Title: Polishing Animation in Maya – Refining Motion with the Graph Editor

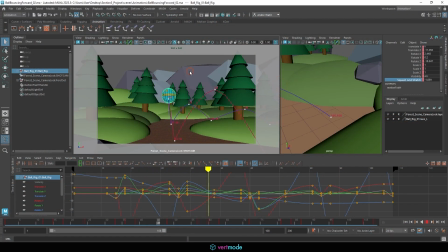0s
All right, so now that we have our animation well underway here, we have those extremes and key poses blocked in, we have our breakdowns blocked in. What we're ready to do is start coming in here and doing some graph editor work. So what are we looking for when we're working with the graph editor?
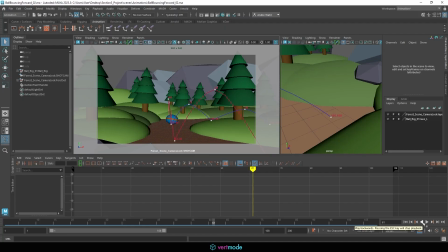16s
One of the big things we're going to be looking for is any curves that just seem really off. And you might have some in your scene. This is a fairly straightforward animation, so there's a good chance you won't.
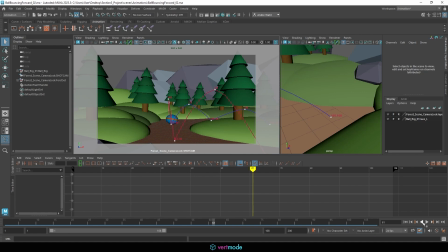27s
But when you're switching between step mode and spline mode, maybe you click the wrong type of spline mode, or maybe you just have some anomalies. It's not uncommon, and we need to go in and correct those.
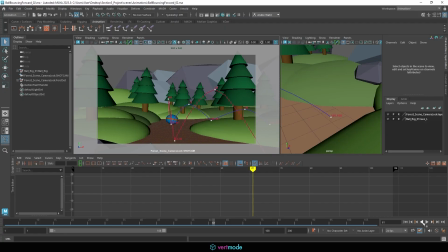40s
There's other things we can do as well just to get proper motion, which is going to be things like moving through the scene, at what rate should that go. And we can make some nice adjustments as well, similar to how we did the first bouncing ball.
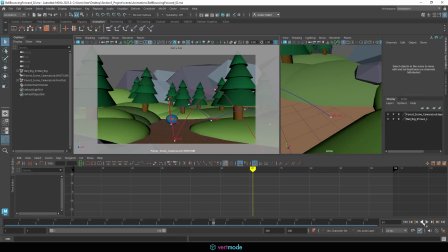53s
We can add a little bit more spring into our Y movements to make the character hang in the air a bit longer and have a bit more appeal. So let's get started. The first thing I want to talk about is translation through the scene.
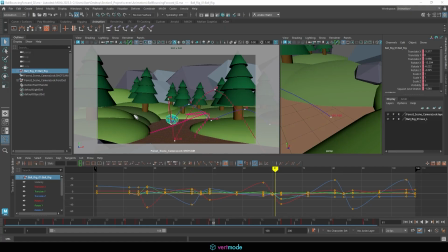66s
So moving through space. For us, that's going to come in the form of X, and it's going to come in the form of Z. Now, traditionally, if we take a look at Z, Z usually is the axis that deals with moving through space.
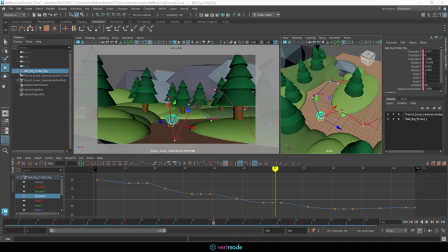81s
Now, something unique about Z is, generally speaking, it's best if it's in a linear mode, meaning a straight line that's moving at a constant rate. Right now you can see as this ease in, ease out type setup, and that's not exactly ideal. So what we can do is we can switch this to linear mode,
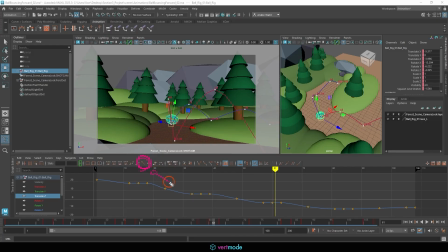101s
utilizing this tangent here that looks like a dot with a straight line, but we don't want to apply this to our whole animation. We just want to apply it to the Z channel. So if you're not familiar with this yet, I clicked into the Z channel here.
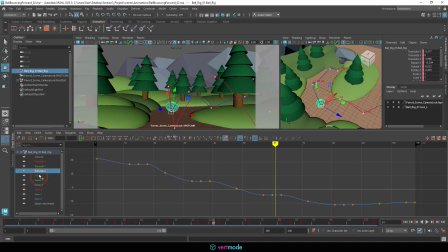115s
You can see this is the one that shows us all of these. This is going to give us Translate Z. We can zoom out here. I'm just using Alt and clicking with my right click here to zoom. You can also use your middle mouse wheel if you prefer, just scrolling. And it's pressing middle mouse wheel to go side to side.
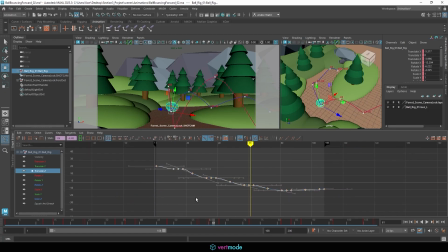134s
We can highlight this by just clicking and dragging across all those. And then we can come in here and we can click that linear button there to make these go in a linear motion. Now, when I do this, you're going to see that our motion trail changes just a bit.
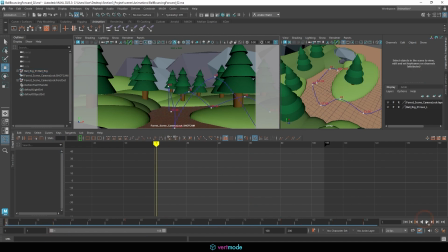149s
And if we hit play, we're going to have more constant progress through the scene with the ball. It's not going to stop and go as much. And what it does is it kind of just prevents sliding on the ground. It makes it so it sticks a little bit better and stays in place.
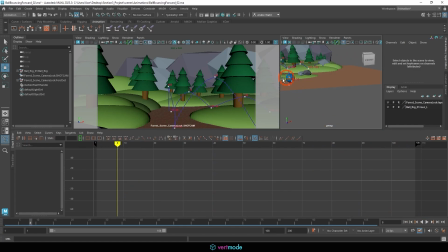165s
Now, this is also a bit complicated because we do have some side-to-side motion with the ball rig here in terms of Translate X. So Translate X also has a similar sort of setup here.
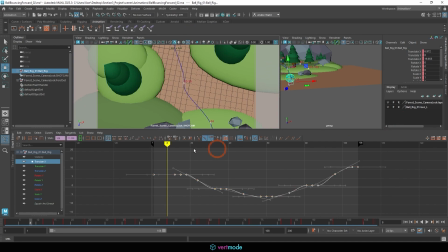176s
We can decide if we want that to be splined or linear. We could always test this by taking this and setting it to linear and seeing if that gives us a better result. And you can see it does kind of straighten that out. I accidentally moved my camera here, so let me go into my camera bookmarks and just get back to view 1.
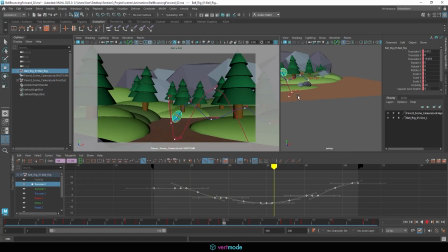193s
But we can see if we like that as well for that motion. I think I actually do like that for the most part.
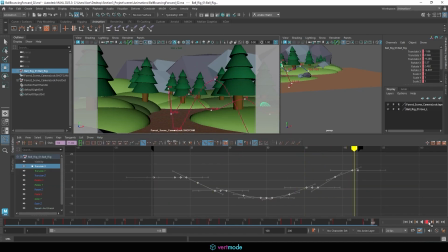200s
We can also decide to edit through deletion. So if I come in here to Z, you can see I have this midsection here on the jump, and it's not exactly in the linear motion. It's moving backwards a little bit. I could delete this to continue that forward. And let me just make sure it's still on screen.
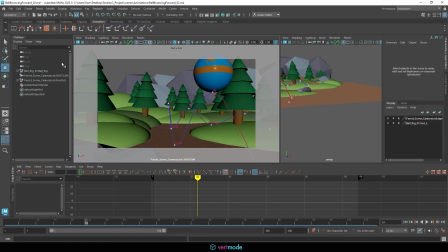216s
That should be okay. But I could come into each of the jumps on the Translate Z, and I could delete these.
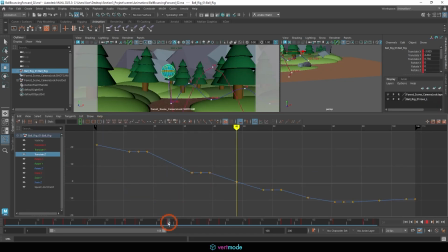223s
Now, why might I want to do that? Well, technically, an object can't really translate backwards when jumping, right? It's a forward motion. So in each of these midsections that indicates a jump, I can delete those to just get a cleaner line and a cleaner motion.
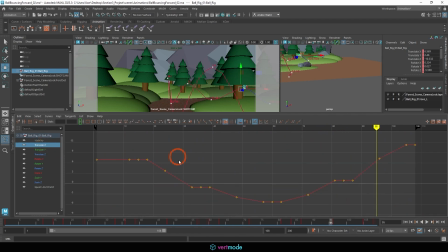239s
I can do the same thing with my Translate X, just coming in here and deleting these.
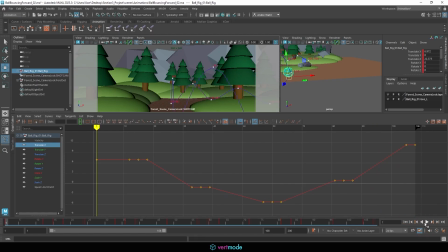244s
So that way, as it's moving through those jumps, it's not moving side to side at all, and we're just having nice, clean motion throughout the animation. That's going to clean up the curves even further.
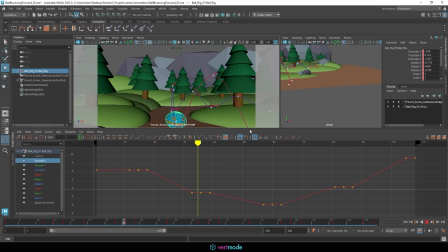256s
So that's going to be one of the first things I'm going to do on mine, is set those to linear to make that motion through the scene have a constant progress. For Z and X. Coming to Translate Y, though, I don't want that to happen.
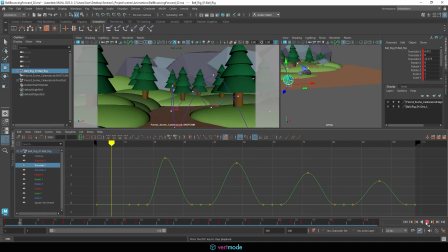270s
I want to maybe add a bit more sproing to these. And like we did originally, what I can do is I can add more sproing by using a broken tangent. So coming into the first frame here, I can highlight that,
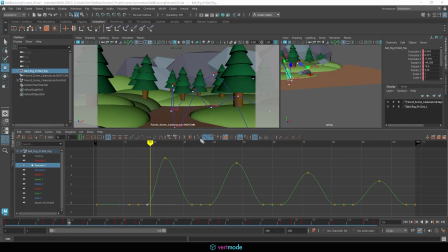285s
and then I can come over here and I can convert this to a broken animation tangent, and I can angle this up to get a better bell curve to this y-axis. I'm going to grab the tail end of the whisker here, And we'll just go ahead and tilt that up.
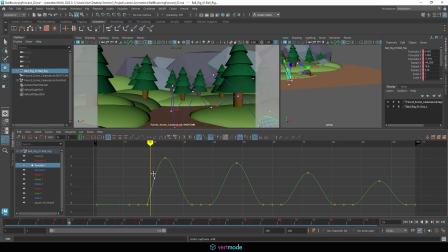302s
Whoop. Make sure you get the whisker, not the frame. And you can see how that's going to give me a nicer curve. I can then repeat this process by going to the next one here and doing the same. Just kind of moving that up.
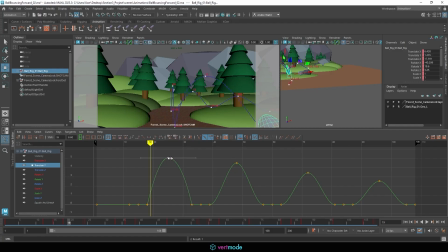313s
I'm also noting this isn't quite in the middle here, so I can actually move this frame around if I want to by just using my middle mouse button to click and drag there. And we can get that nice and in the center of this motion and really adjust this to have a good amount of hang time so that as this springs up,
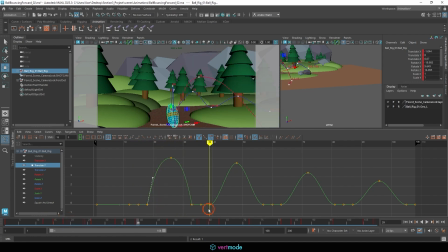331s
it hangs in the air longer and gets a nicer arc. I can do the same thing here, and here, and here, and here. So I'm just going to break these at the same time. If you try grabbing these handles simultaneously, you can actually see you can sort of move them up together.
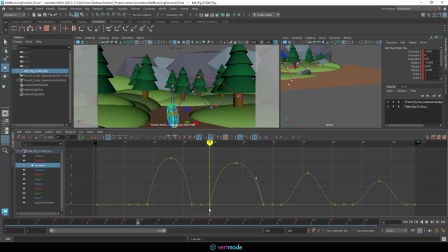347s
Not exactly easy, but there we go. We can get that to have the next spring there. And then we can come to the next one here and do the same. I'll just break both those simultaneously. Grab their knobs in between and then adjust them manually to get that nice arc so that we're getting
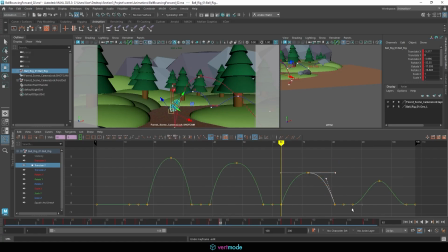366s
these nice bounces between everything. As you can see, it's very easy to misclick in here. Control Z is going to be your best friend. So that's what I did there is I accidentally moved them all. So let's go ahead and break that last one, and that will take care of our translates, at least for the first pass here,
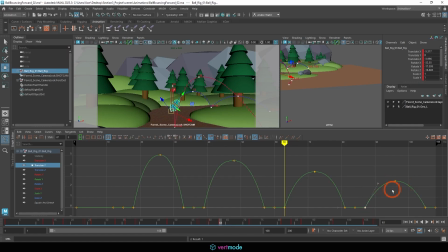382s
where we're just getting these nice dramatic mounds and fleshing out our animation curves.
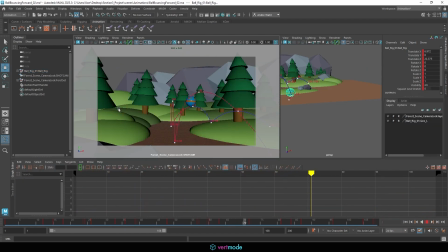391s
So now our translates are all cleaned up. You'll see that we're going to have a nice snappiness to this and a nice springiness in terms of this motion. The next thing I'm going to want to clean up is my rotates. And this might actually require some manual adjustments to just make these follow a little bit better.
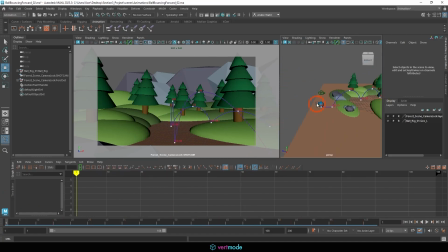408s
We've changed our motion trails pretty dramatically. So what I'm going to do is come into the ball here and just click to next frame. And look for those stretch frames where it's rotating and just correct this manually initially to follow the curve.
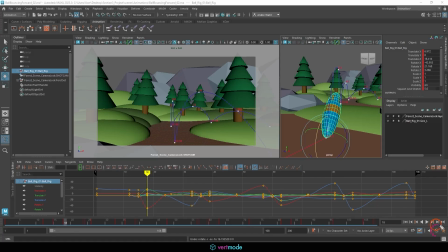424s
This is the point where coming in and using auto keyframe might be useful because now all our keys are in place. We're not going to be making any big pose changes. We're just going to be tweaking existing ones. If we turn that on, this will save us from having to remember to press keyframe every time.
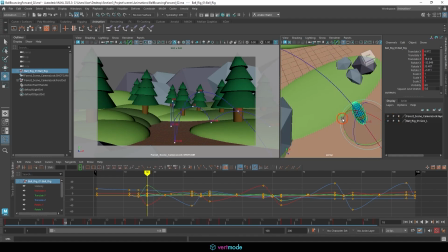439s
And what I'm going to do is just make this follow this motion trail as closely as possible, maybe even coming in here and having the midsection running through it. So that way, as this rotates, it's going to follow this trail better
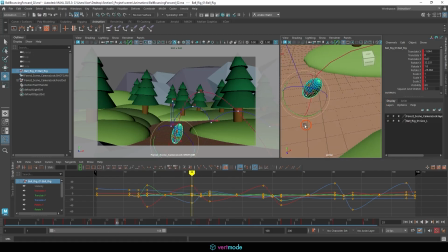458s
and make more sense visually, especially since my motion trail shifted. Remember, I adjusted both the X and the Z, so it's in a different position, and the Y curve makes it so the angle of the ball is much broader on these jumps.
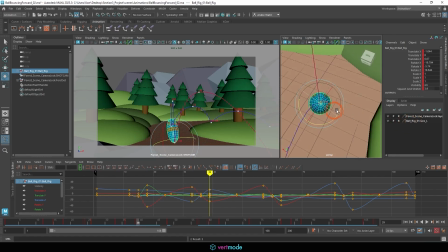473s
So once again, just coming into the stretch frames and rotating this to be aiming where it needs to go. Notice I'm not actually using individual axes here. I'm using that midsection that lets me free rotate. That saves me a little bit of time, just kind of positioning.